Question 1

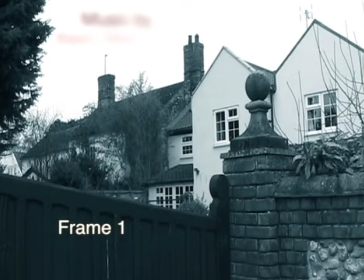4s
In the horror genre, it is typical for the location to be the first thing that is introduced. Establishing shots are used to present the location, especially when the location changes.
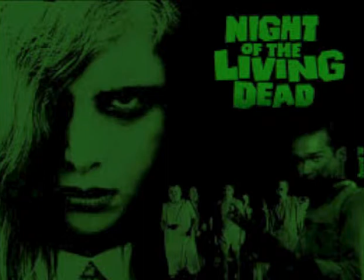13s
For example, in Night of the Living Dead, establishing shots are used every time the location changes to assist with audience comprehension.
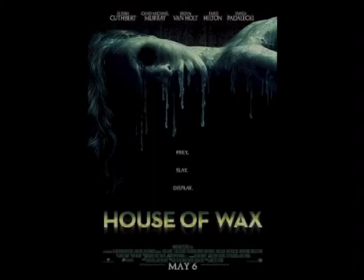20s
More recently, The House of Wax does this as well. I believed it crucial to abide by this convention.
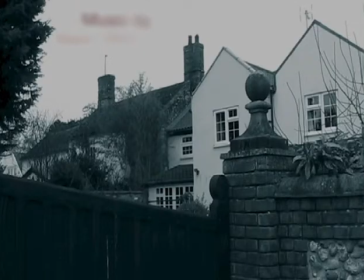26s
In my opening sequence, there are multiple establishing shots, for example, the house or the bedroom.
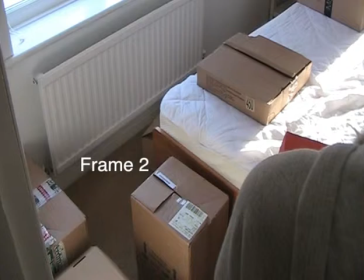32s
My chosen setting is not that of a normal horror, but for a paranormal horror, my chosen subgenre, it was a conventional location. Paranormal horrors from Poltergeist to The Conjuring utilize the home as a setting,
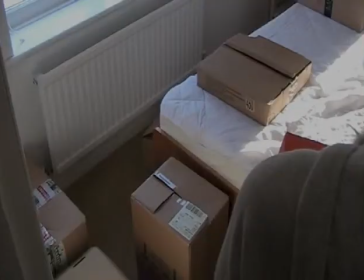45s
as it has the ability to manipulate the audience's view of their own home, which is normally seen as a safe place. What these horrors do is they challenge the view of the audience so that they fear their own home. I wanted to achieve this effect with my horror, and therefore question my target audience on it.
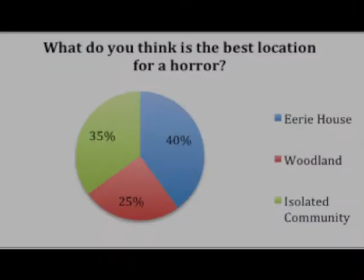63s
The feedback informed me that my audience thought similarly to me and wanted a relatable location. However, woodland was closely followed, so with target audience in mind, I weaved part of the story to include the woodland around a house.
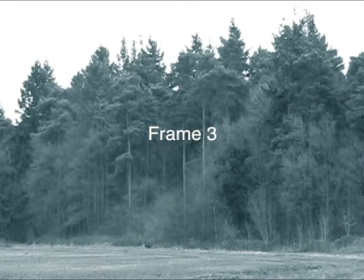77s
If this were to be a full-length production, I would include more story in the woodlands as well.
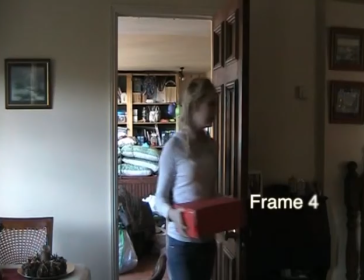83s
In terms of my character, my protagonist is introduced by simply walking through a door. I wanted her to come across as fully capable and strong, and most of all, normal.
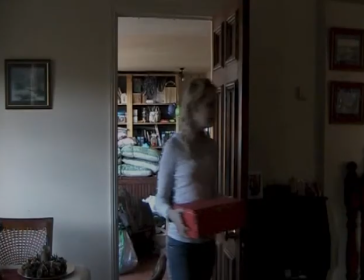93s
By having a normal protagonist, it can have the connotational value that this horror can happen to anyone.
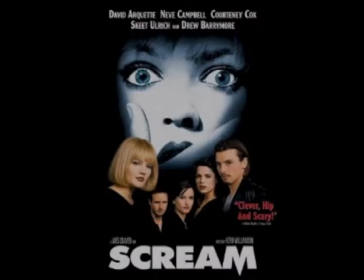99s
I chose a far more Scream-like approach on it, in that my protagonist is shown to be a strong modern female, but has that ripped away from her soon enough.
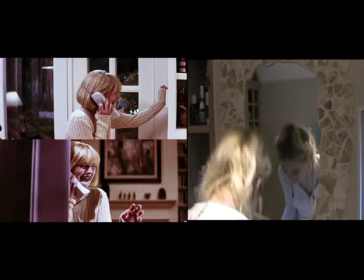108s
Although the gender of a female is usually associated with vulnerability,
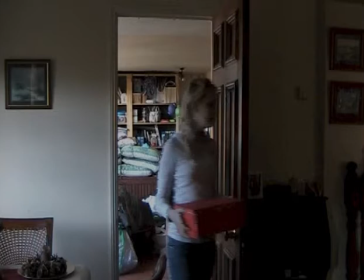113s
the fact my protagonist is doing physical labor challenges that stereotype.
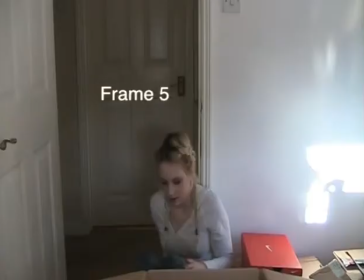118s
But, much like the girl from Scream, by the time the horror is apparent, my protagonist curls up like a baby, cowering a little. For my antagonist, I chose a male figure in a dark hood.
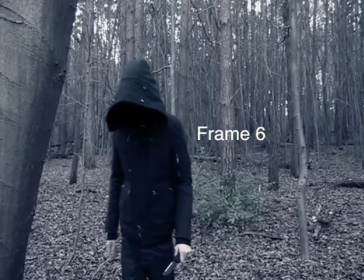130s
This resembles a modern adaptation of the satanic cults that reigned terror through the 70s and 80s in the North of America.
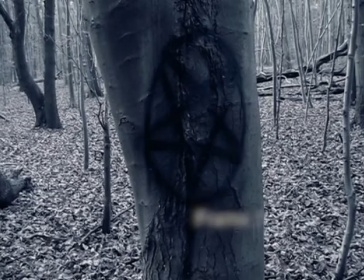138s
The idea of this sort of activity in England brings an element of fear in itself, and not an unrealistic one at that. The sacrifice, on the other hand, is also male, so I subverted the male power role in the hallucination scene to place discomfort in my male audience.
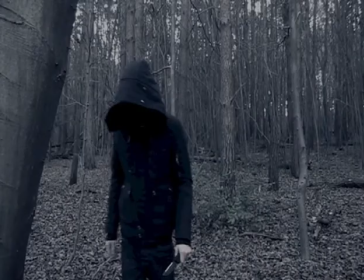154s
Both characters are introduced abruptly through the hallucination to instill discomfort about both. As of here, it is difficult to decipher who is the antagonist, the masked man, now spirit, or the murderer, or both.
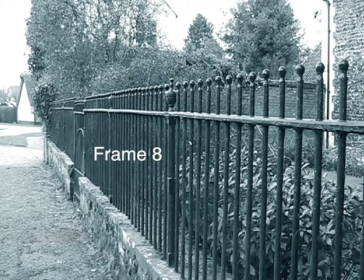168s
In the first part of my opening sequence, and the hallucination scene, I darkened the shots in the editing process using filters from Final Cut Pro. The effect of this is to show the difference in reality between the protagonist's point of view and that of the spirit within the mask.
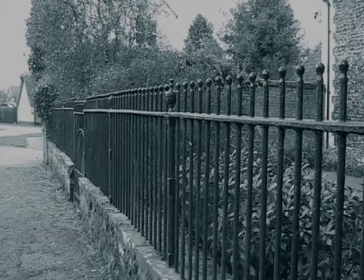184s
The connotation of this is that the first few shots show an advancement on the house from the woods. So, perhaps, with its new owners, the spirit has come back to wreak havoc in the house.
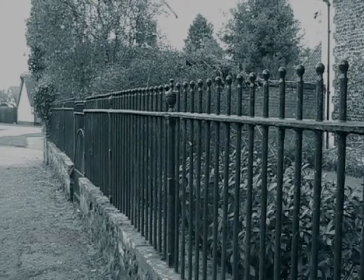196s
This is one of the several enigma codes I have arisen in my opening sequence. Another would be, what happened to the cultist? Why are his belongings still here if he is not? These questions are vital to keep my audience interested and curious.
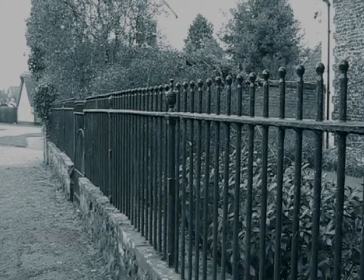210s
To give her a taster of the explanation to this, the hallucination scene itself not only answers who does this stuff belong to,
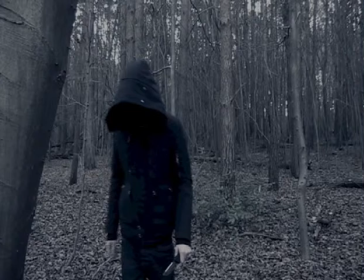217s
but also acts as a genre indicator and raises further questions about the murder.
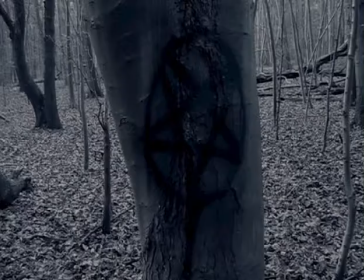224s
Sound was a crucial part of my opening sequence, as it is with all horror films. A mixture of sound effects and soundtracks gave my opening sequence the eerie ambience I set out to create. For example, the string tracks I used in the first half minute or so are typical of that of horrors, which I was commended on by my audience in their feedback.
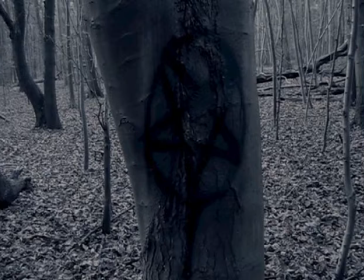244s
Similarly, the sound effects of the screams and hellish atmosphere made the hallucination scene the effective horror part I needed.